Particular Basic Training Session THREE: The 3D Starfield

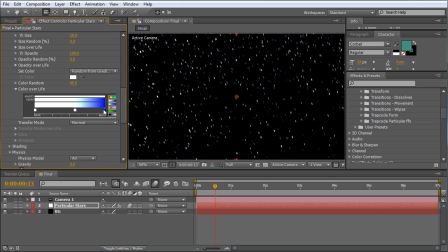And as you can see right here on the gradient, as we're going towards the lower dynamic range, or standard dynamic range, that starts fading out to a normal color. Let's go ahead and adjust this one as well. This one will change a little bit different.
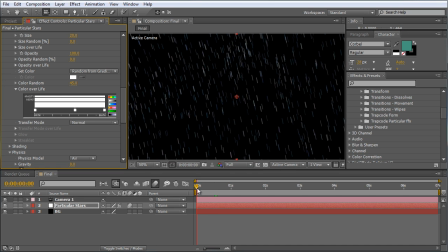1, 2, 3, just a little bit different of color. And so when these particles are close to being still, they're going to be almost all pure bright white. Still a little bit of, actually let's turn off motion blur so we can see. Turn that to off. As you can see,
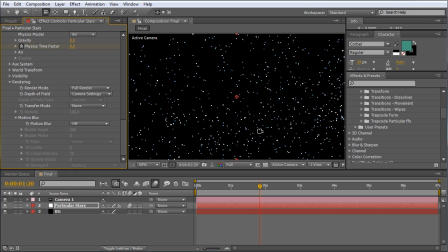they're pretty white, but they have a little bit of a halo around them with the color, and I think that's the way stars really look in the night sky. But once you turn motion blur on, you end up with those really nice streaks of color, which I think is much more interesting visually.
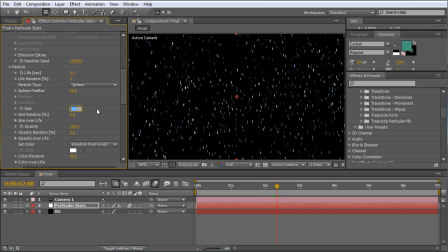And we can turn the size of the stars back down to maybe 10, and then increase the size random up to, say, 70. And we've got a pretty nice star field.
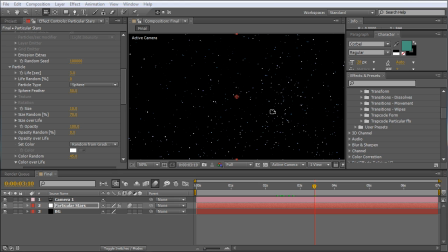As a final note, if you're doing a lot of movement around inside your comp, and you're moving very far, either in X, Y, or Z dimensions, you may run into a problem where you are actually getting too close to the stars.
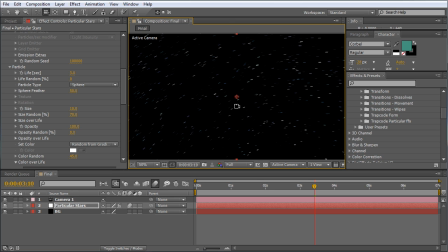And the way that you can combat that is by simply allowing more time for the stars to go away from the center point of your composition, and then adjust the size of the stars up till you get the size that you want. And this way you'll basically create a bigger sphere within which to fly around.
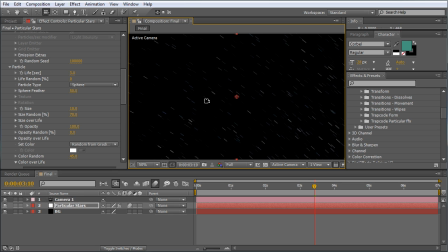So that's just another handy tip for Starfield. Well, I hope you enjoyed this tutorial and got some useful information out of it, and hopefully this will increase your ability to manipulate Particular to get the effects that you want.
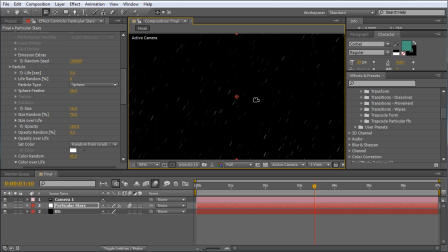If you have any questions, as always, please post them in the Trapcode form section. I'm sorry, I'm at the Trapcode forum, where I kind of moderate that, and I will be happy to answer as many questions as I can.
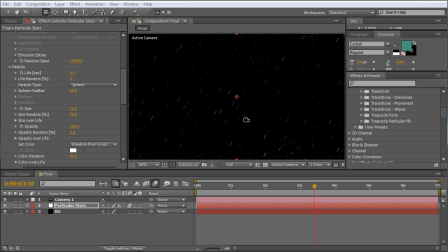Or you can post questions or comments to this tutorial directly in the comment section, and I'll be happy to answer as many of those as I can as well. As always, thanks for watching. I hope to hear from some of you guys, and until next time, this is Michael Park for CreativeCow.net.